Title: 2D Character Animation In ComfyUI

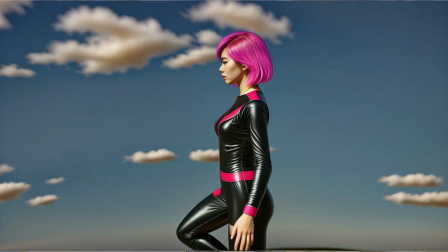In the last video, I explored how to take a 3D character from Blender and turn it into a realistic one using Stable Diffusion through ComfyUI.
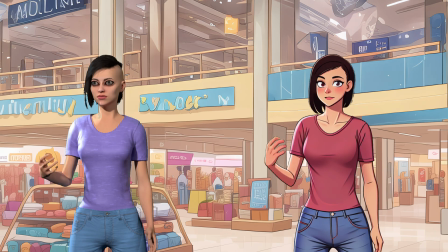But a lot of you asked me if it was possible to use the same method to make an animated look. So I went to work to solve the issues I was previously having trying to get this result.
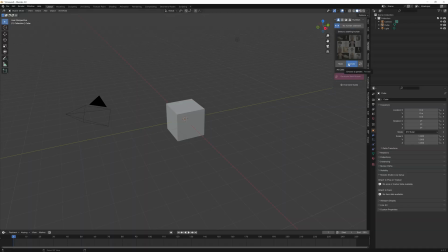So let's jump into Blender. Like the last time, I'll be using the human generator. But as I've said before, you aren't limited to just using this. You can use any model you like. As per usual, we'll delete the cube. We can select a human from the drop-down window. We'll go with a female for this example. Once we've added the character, let's give her some clothes so YouTube doesn't get the wrong idea.
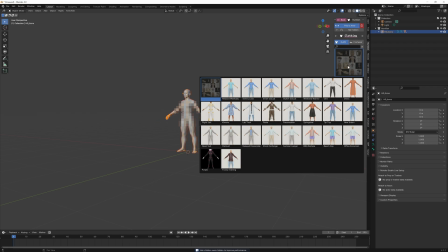We have a range of options here, but I like to keep it a little bit simple in case I need to do any modifications later. So, jeans and t-shirt will do for this.
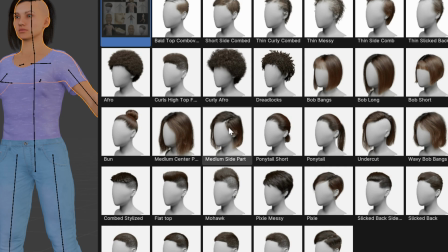Let's give her a hairstyle, something that wouldn't excessively move since I don't plan on doing any hair simulations this time around.
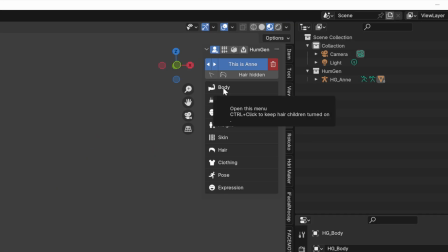I need to make some modifications to the body. Since I'm making her more of an anime-like character, she's gonna need bigger eyes.
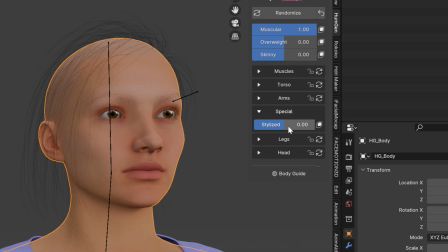If we go to Body, Special, this stylized slider will make the character's eyes grow. It also makes the character a little bit skinny, so you may need to keep an eye on that. While it looks like it maxes out at 1, we can actually enter any number we want manually, within reason of course.
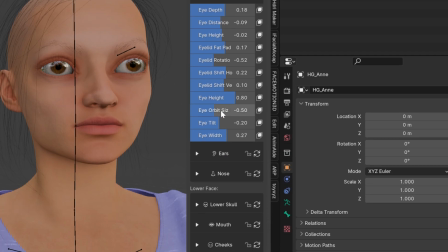The effect will break quite fast if you go nuts with it. Then I'll go to Face, Eyes, and here I'll be able to increase the height of the eyes so they don't look too elongated to the sides.
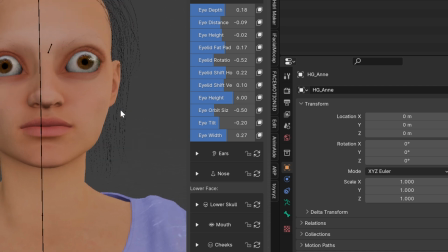Feel free to play with all these settings and get the look that you're after. This next step only goes for female characters.
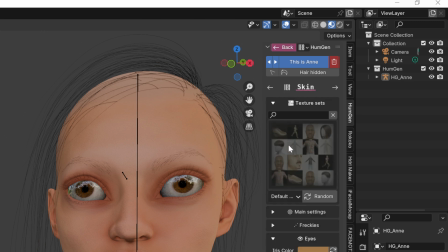Though, if you're making a male character, you may want to paint eyeliner on him to get some of those eyelid outlines in the animated version.
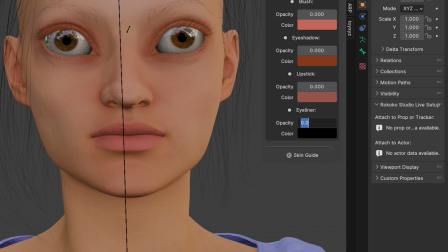Go to Skin, Makeup, and then down the bottom you'll find the eyeliner. It'll be set to black already. Let's bump this up to 10 and then adjust it down so it doesn't look too overpowering.
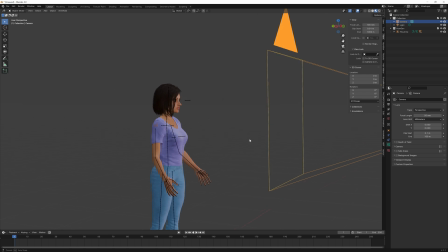We're going to change our camera lens. By default, Blender uses a 50mm lens.
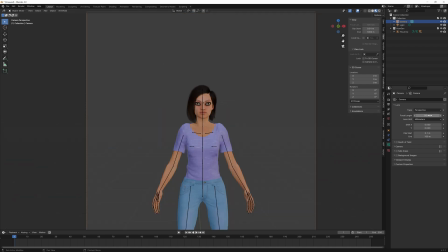But I found that when most people draw cartoons and comics, the shape of the face resembles more of a 100mm lens.
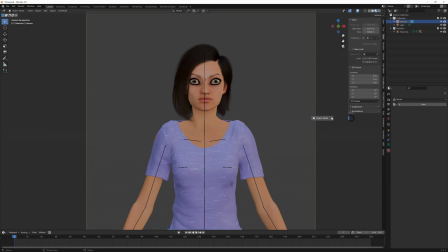This keeps the face from looking too distorted at most angles. But this is a personal preference.
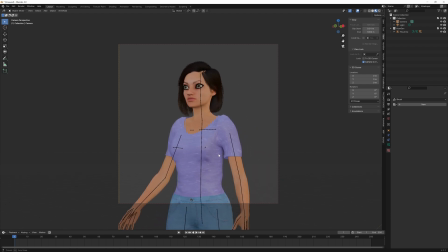You don't need to do this if you're after that more exaggerated perspective look.
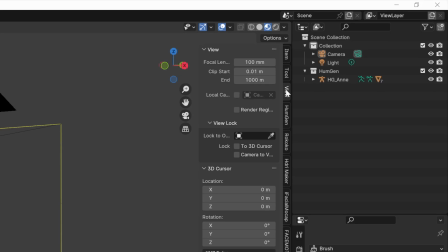You can also change the perspective camera in Blender to 100mm so everything looks the same, both in the camera and out of it.
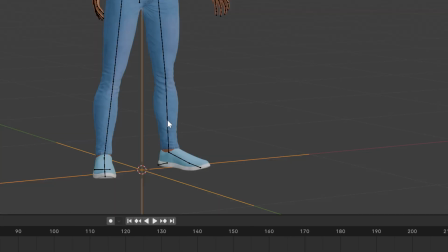I'm going to add an empty to the base of my character. Select the armature, press Ctrl and select the empty. And then press Ctrl P to parent the armature to the empty. This way we can use the empty to move the character around the scene instead of having to move the camera.
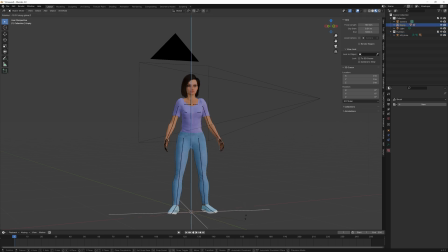This method doesn't always work for every instance, but for a 2D cartoon I'm trying to think in the way the old cameras would in traditional animation.
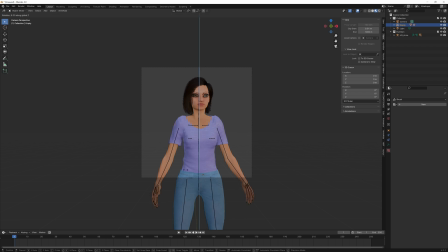It would be a static camera while the animator would move the character around the frame. So that way if I give my character a walk cycle, I can move her through the scene using the empty.
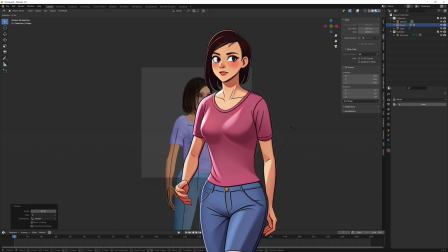In saying that, the other reason I don't move the camera is I want to make sure that the majority of the character is in the frame at all times.
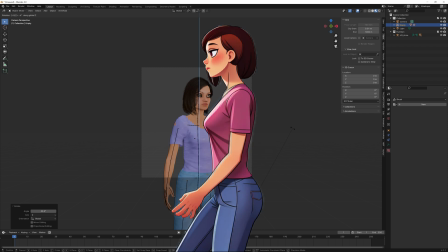When we get too close to the edge of the frame, we risk something that I've been harping on about for a while now.
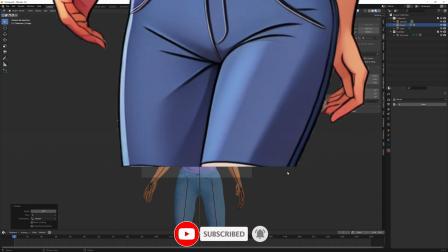When something passes over another object or it gets too close to the edge, the AI tends to distort or change the image randomly.
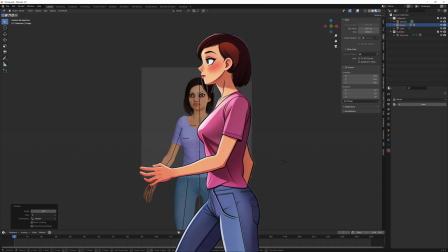We don't want that. We want our character to stay the same. Let's add a plane.
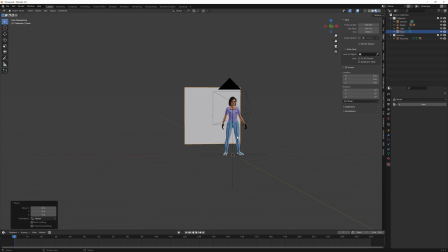Rotate it on the x-axis by 90 degrees and send it right back. Scale it up to cover the whole background in the camera view.
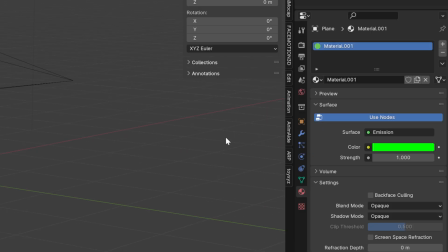Add an emission material and set it to 100% green. This will act as our green screen so we can easily key our character out in post.
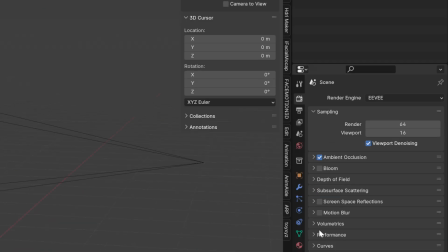You'll notice that the green is a little bit pale. Head over to the render properties, all the way to the bottom, color management, and set the view transform to standard.
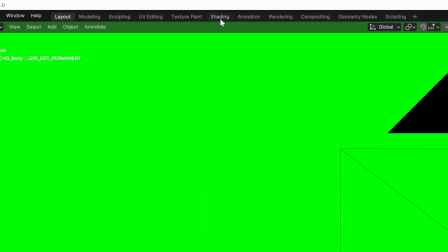This will give you a better idea of what your render will look like. Click on the shading tab, select the eyes, and then in materials, pick the inner eye material.
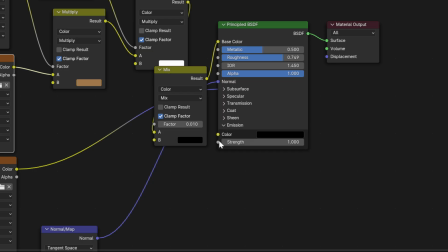We're gonna plug the eye color into the emission of the principal shader. This way, the lighting doesn't affect the eyes.
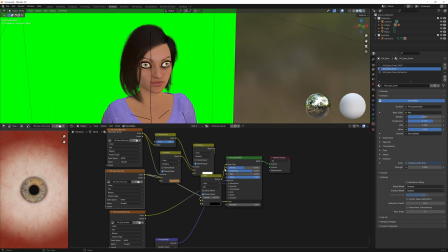If we were gonna see into the mouth, I would do the exact same thing for those materials inside the mouth.
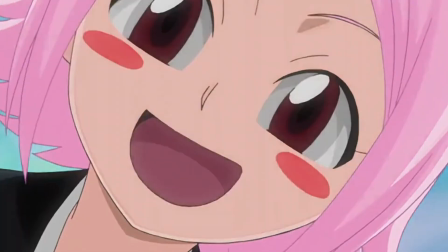This way, we wouldn't end up with shadowed eyes and mouth cavities. Cartoons usually have the mouth be an actual color, not just a black hole in the face.